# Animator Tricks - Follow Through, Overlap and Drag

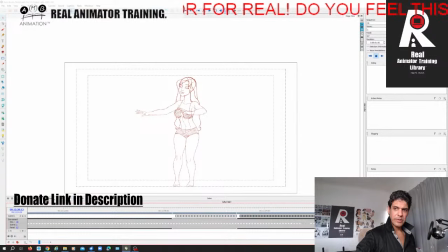473s
This is not in between, it is just keyed and broken down, but I will later add in-betweens and timing to it, but at the moment it's all about the main mechanics of having it.
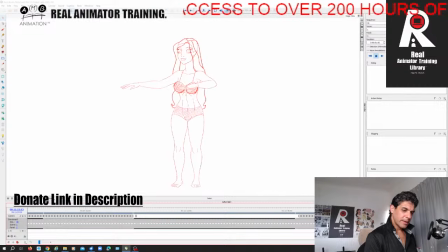489s
So the whole thing does loop and cycle, but it's not so much about getting the cycle right, it's about getting the mechanics right so we can cut away. We've got some other people on the stream joining us. We've got the lovely Hervonia Baker, we have got Jamie Dore,
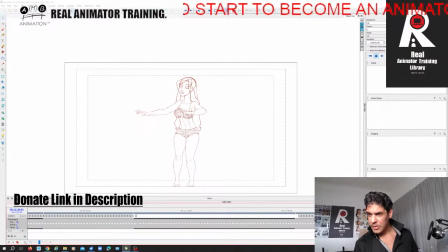508s
and we have got Mr. Leon. So good to have you guys joining me on the live stream.
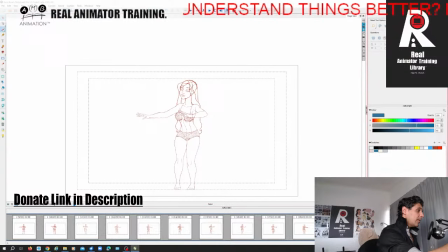518s
All right, now follow through, overlap, and drag of a grass skirt. Now, I had a little look at how some hula girls dancing in a grass skirt to help aid me with my idea of the flow, but I'm not going to study that reference and do it.
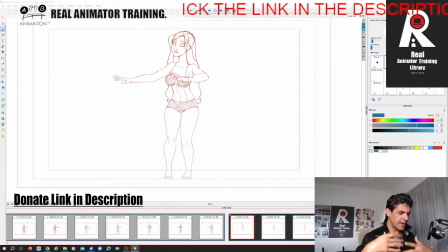538s
I'm gonna use my, you know, again, to take it away from the live action a little bit. It's got some exaggerated follow through, overlap, and drag, and we're gonna do that on the skirt as well. So now it's gonna have to cycle back, but
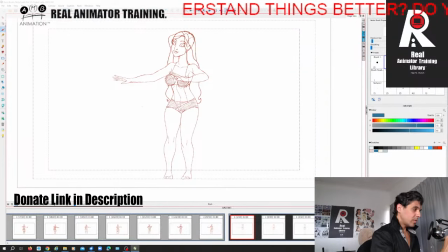558s
I'm not gonna worry about that at the moment. What I'm going to do is I'm going to think about the wave principle. So I'm going to think about having the skirt kind of...
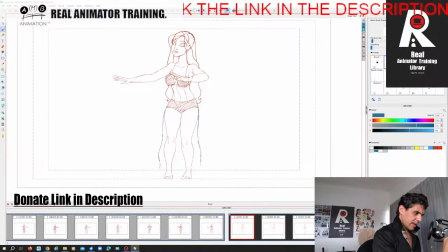573s
I'm going to think about basically having the skirt hanging down by her side. And now this is... I'm going to frame the skirt with just these two lines, right? The skirt's probably going to be about this long.
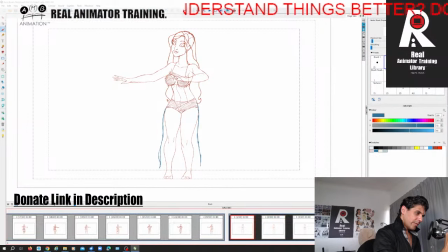594s
And now I'm going to go through this whole follow-through principle, but I have to think about the texture. Awesome. Thank you, Dylan Smith. I have to think about the texture of the grass skirt. And as I was watching the reference, I noticed just
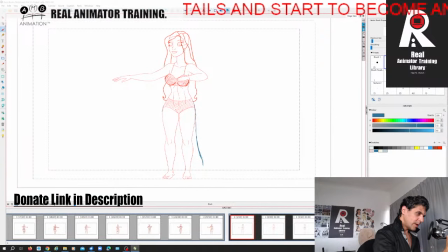615s
how light and floaty the grass skirt was in the follow through overlap and drag. So I'm going to have to try and build some of that in there. Now, what you can see me doing, let's get in right here.
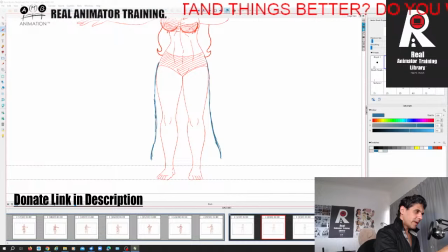632s
What you can see me doing is, obviously it has to be in relation to the hip, right? But I've got to think about, as it's straightening up, I'm going to put like a wave, like this whole animation, like her arms is like waves, right?
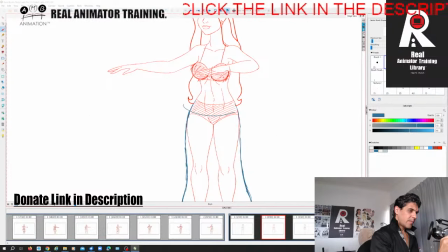648s
Because it's the hula, right? And then the hips are like swaying in a figure of eight.
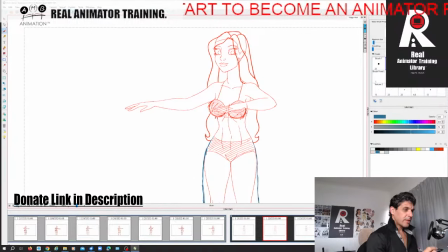654s
So it's giving a very wavy motion. So just to give you a brief, like as I did the hair of the character, I basically
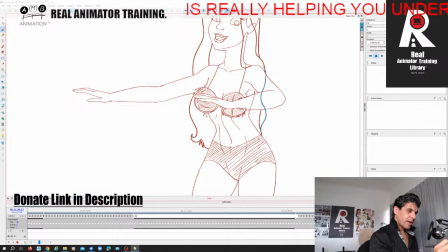664s
tried to get a little wave going along here. Now that's quite unnatural, but that's the thing about designery animation. Like I had to keep it natural, but put some of that in there
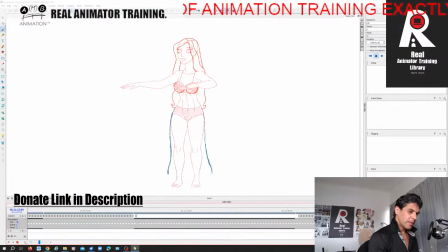678s
pushing it, exaggerating it, going beyond the live action aspect of it, right? So that's what I was thinking about, of having everything like waving water.
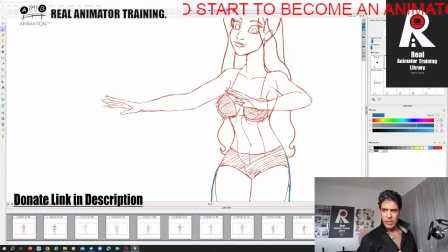691s
So I want to keep that theme going as I go with the grass skirt.
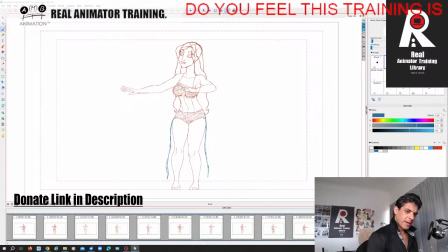699s
So I want to think about putting a little bit of a, and that's what would happen anyway with the grass skirt, this kind of wave of follow through overlap and drag. So this is going right back to what we learn in the basics archive of real animator training.
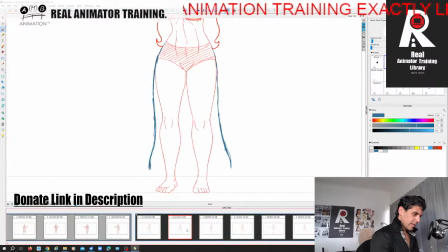715s
So I'm gonna then just be doing this straight ahead, actually.
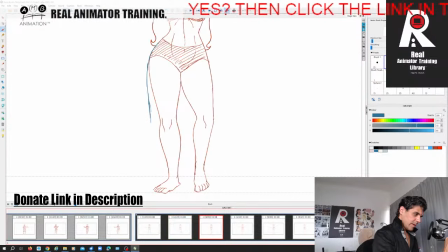722s
So we're gonna kind of have it, I think if it comes up a bit, we're gonna introduce another one, can we? Bum, bum, bum. Yeah, let's introduce another little wave there.
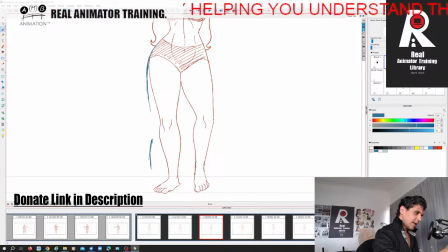741s
If it's too much, then I'll take it out. But that's the thing, right? We're not in a hurry, especially if you're working on your own work to develop your skills. Why are you in such a hurry, right? Is posting on Instagram and getting the few meager likes and shares really gonna propel you forward?
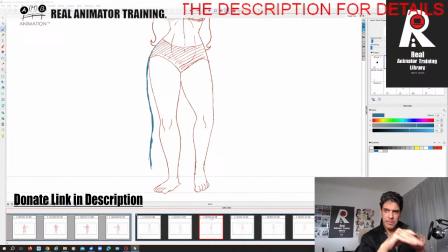761s
Or is spending time playing and experimenting with your artwork gonna be more beneficial for you? So let's not hurry when we're doing things. Let's explore and play, right? So now we're gonna turn this way.
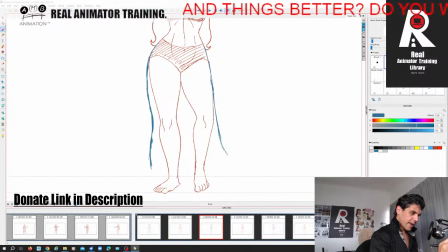779s
I want to get the real floaty feel, so I'm still gonna keep some drag on this side. Bum bum bum bum, like this, the wave, the drag. Now this is gonna be coming down, so as that comes down,
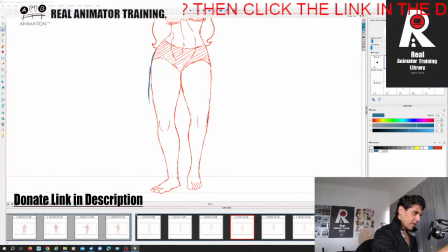796s
then this is gonna come out and up and like this. Bum bum. So you can see I've got this kind of water wave effect on that, as that hip is just kind of leaning in there.
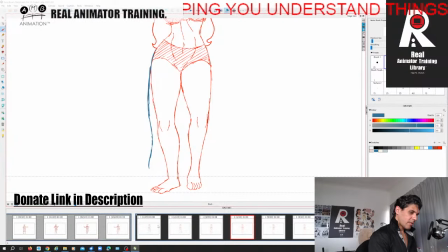815s
Now this leg is stepping here, so I have to keep the drag going on. So I'm not really interested in putting on my light box, right?
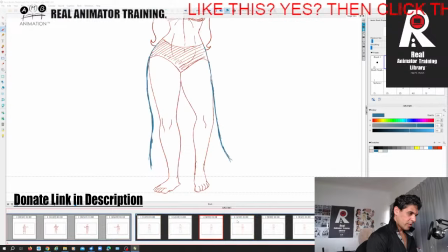830s
Because I want to watch the movements. I want to watch how it's moving, right? That's the main thing, the flow of the action. We want to keep it flowing. Now she's turning a little bit, right, this way.
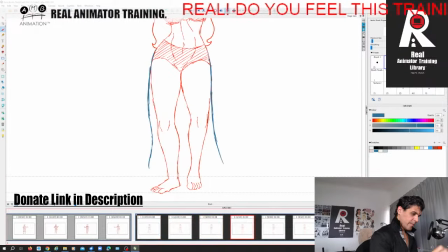845s
So hip moves there, right? So then I'm gonna climb the wave, right? We're gonna climb that. Bum, bum, bum, bum.
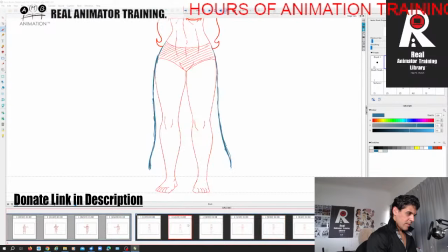865s
Right? And then as this steps in, now we've got a lot of negative space under the skirt, right? So I'm gonna keep that.
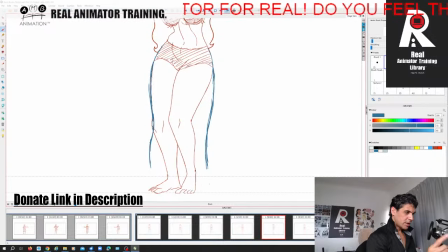881s
I'm gonna use the weight of that change in the step to bring this here. Now I've got to think about having that wave.
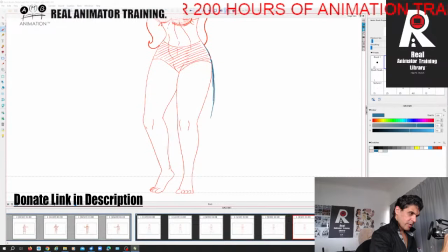899s
I'll scrub in a minute so you can see where I'm going with this, right? So if that's traveling there, then I'm going to straighten it like a pendulum. We're going to straighten out the wave completely, right? Bum, bum, bum, bum, bum.
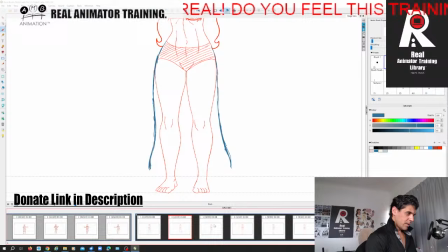919s
That's good, right? And then watch what the other side is doing. Now she's going to be stepping out. So I'm going to have that going against her knee, right?
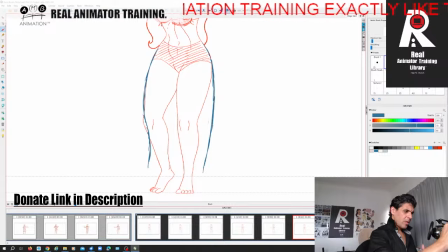937s
And I have to think about when I make the dress, all of the other, is some of her knee gonna come through the grass skirt or not? I don't think so right at this stage, because she's taking little steps, right? So I think she's gonna be fully covered by the grass skirt.
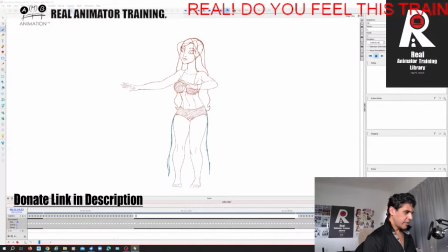958s
So here you can see what we've kind of got, right? You see we've got this nice kind of wave effect going on at either side of there, right?